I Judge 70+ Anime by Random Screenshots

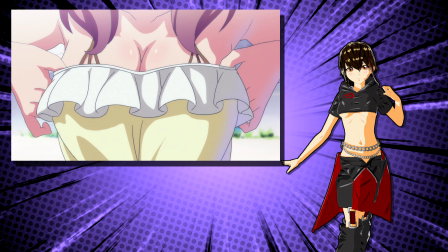21:02 Again though, I'd prefer to see a face. How else are we supposed to know we're watching Harukana receive?
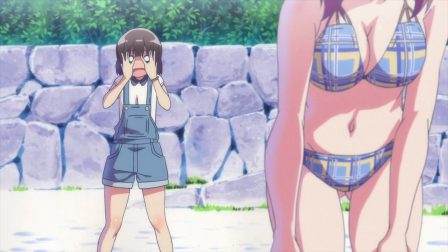21:08 This nearby frame would have made for a better poll, as it conveys the situation, location, and attitude all in one, while still offering the goods.
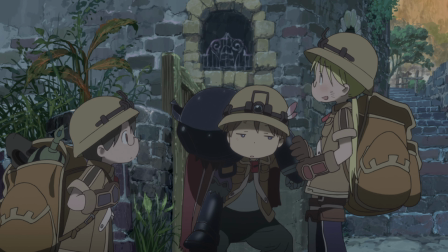21:19 I think it's pretty bold when an anime casts an entire shot in shadow like this. It's accurate, giving the sense that just up that hill, the lighting will change. The simplicity here, ironically, conveys a more realistic mood.
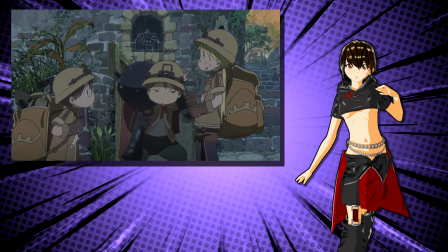21:34 In terms of content, you'd be curious why a group of children were going on an expedition.
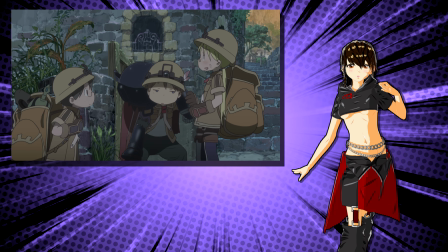21:39 What on earth is the middle kid carrying on his back?
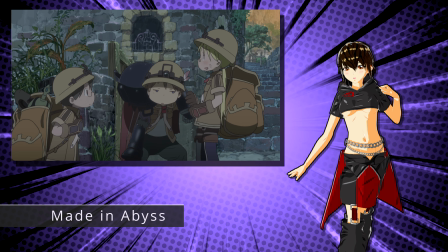21:43 It's not bad, but after knowing the story of Made in Abyss, this shot of Rico and Reg would probably be more valuable.
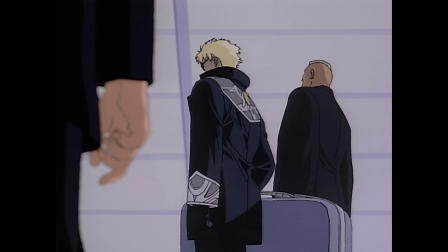21:52 Alright, some dude in a hallway with his back to the camera. Funny how the shot's framed from the ground, right behind some dude's ass.
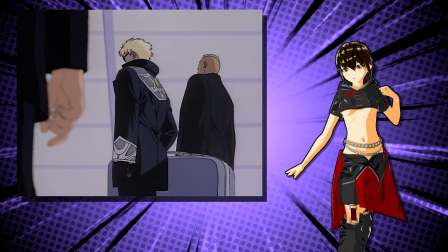22:01 We usually see this kind of shot with a waifu in the foreground. I'm impressed if you guessed this was from Armitage III.
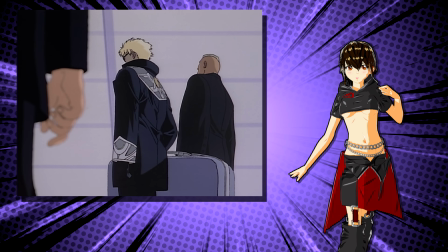22:09 Context makes the shot much more interesting, knowing the guy's a criminal suspect in an airport.
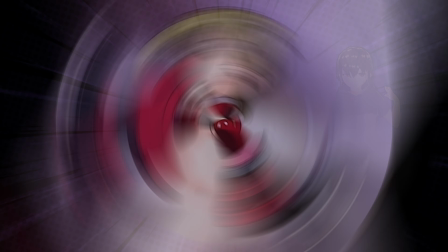22:14 You wouldn't know that on its own, though. I'm frustrated because that same scene has my favorite single frame from the entire anime.
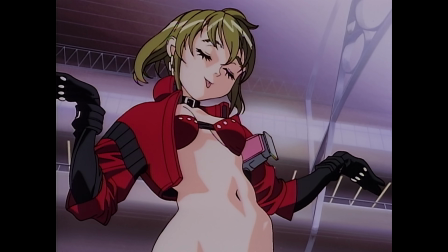22:23 It's extra sexy in episodic form, as the 4:3 aspect ratio ducks deeper along Armitage's torso. The theatrical release crops it. This one's funny.
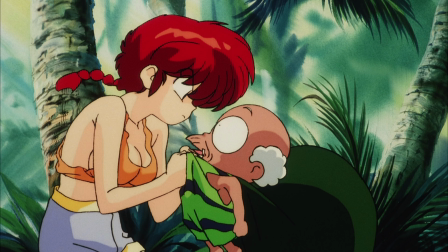22:35 An angry girl grabbing a scrawny old man by the collar. What did he do wrong?
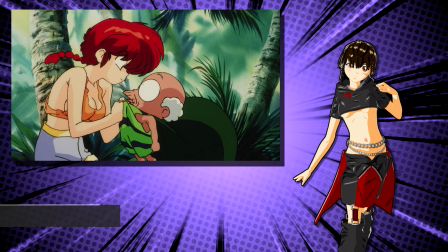22:41 What's in the bag on his back? He's acting all innocent, but if you've watched Ranma 1/2, you'd know he's a serial panty thief.
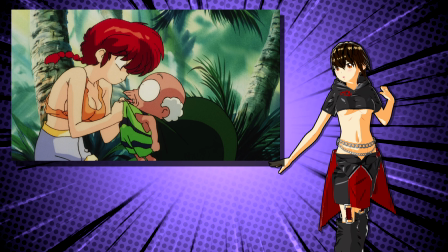22:49 This is a great shot, but if we want to capture lechery in a single frame, we might be better off with this one.
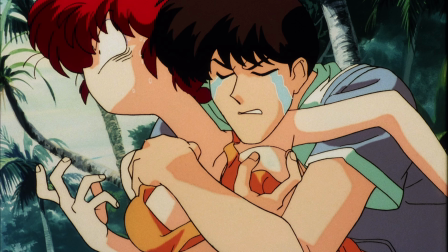22:56 The pose is so chaotic, and I love it. Another dud.
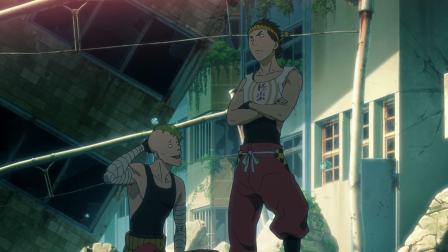23:01 Two boring, ugly dudes hanging out in the shade. One's annoyed, the other embarrassed.
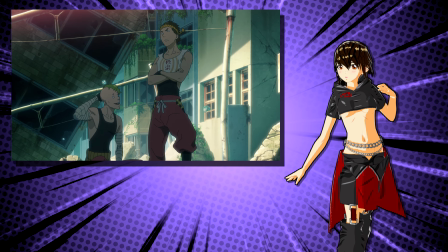23:07 The background steals the show, presenting a decrepit city falling apart as moss grows wherever it can.
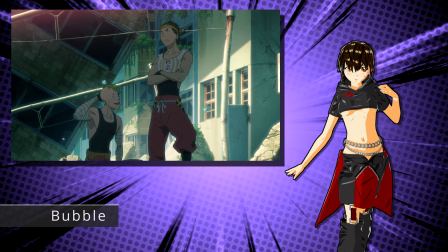23:14 For sure, the film Bubble has way better shots.
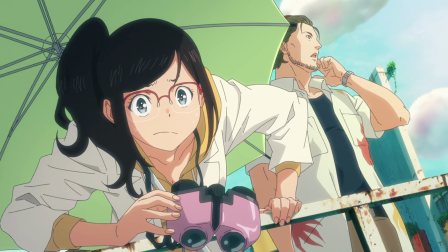23:18 This one may not have the same background, but I'd much rather have a waifu on my wall.
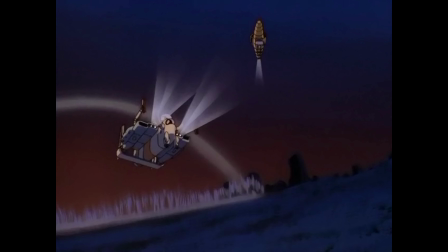23:26 This frame happens to be very misleading. Good luck guessing what it's from.
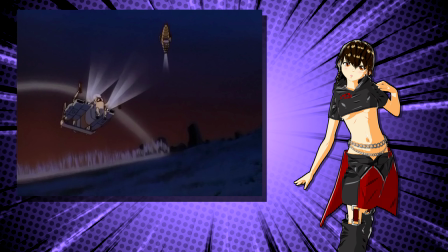23:30 I think these are two submarines, given how dark the background is.
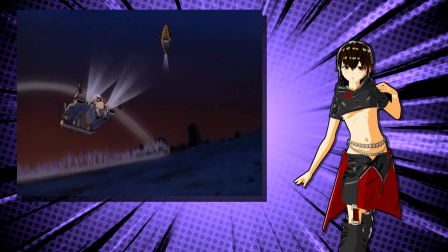23:35 What's with that dome in the back left? Not bad for an establishing shot, but I wouldn't want to pay for it.
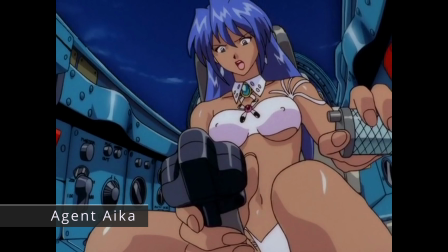23:42 That frame comes from the ecchi series Agent Aika, which in my opinion is underrated and totally fun.
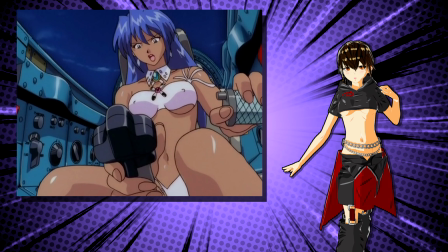23:49 I feel like Bennett the Sage and other AniTubers have ruined the reputation of my favorite 90s classics.
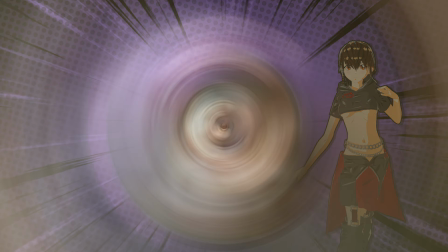23:55 How could you not love this? I'm tempted to call this frame a dud.
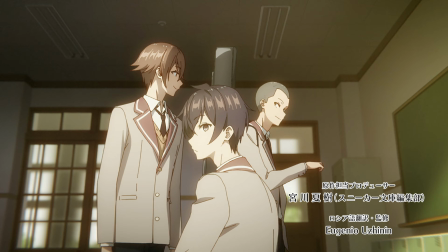24:01 More high schoolers doing boring high school things. Lighting's not half bad though.
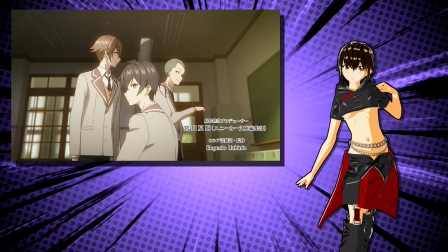24:07 There's a warm glow to it all, but it's clear we're looking at an in-between from the opening credits.
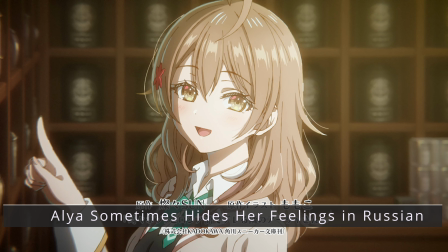24:13 Alia sometimes hides her feelings in Russian, has much better frames, like this portrait of Alia's sister.
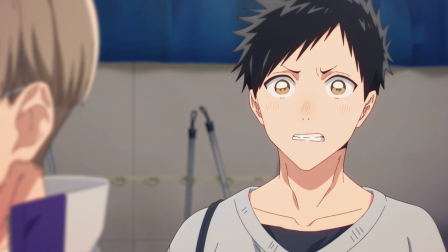24:22 This one's also pretty weak. Ao no Hako, or Blue Box, is a cute sports romance, but you wouldn't be able to tell from this one frame.
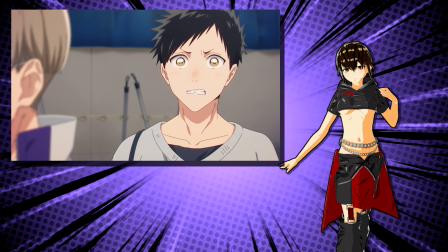24:31 Just a boy looking flustered about something. A few frames later, we'd get this funny expression.
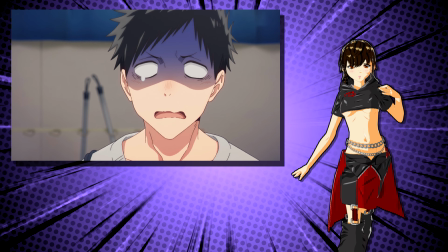24:39 Still not my favorite, but it better grabs my attention.
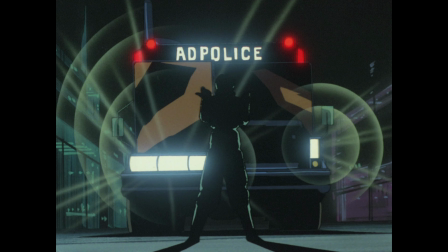24:44 I feel like the text AD Police gives this frame away, but not if you have no clue what the AD Police are.
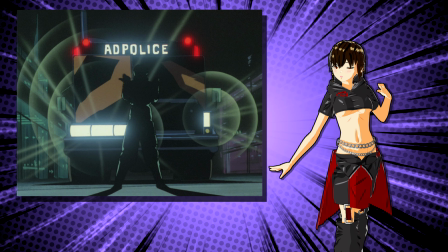24:50 They seem to mean business though, as one of their trucks pulls up to a soldier cast in silhouette.
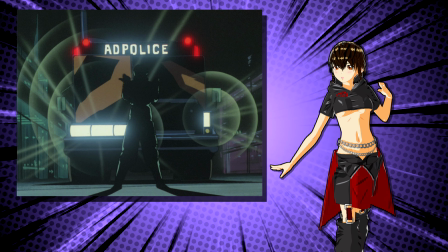24:56 The lens flare is awesome, as is the street perspective.
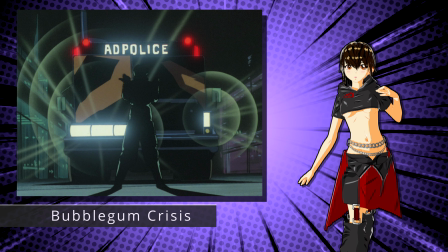25:00 That said, if we're going with a frame from the intro scene of Bubblegum Crisis, I would have loved it to be of Pris during her concert. Am
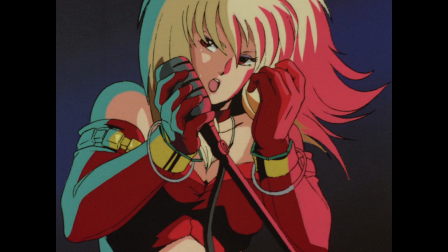25:09 I being biased here, or do you agree?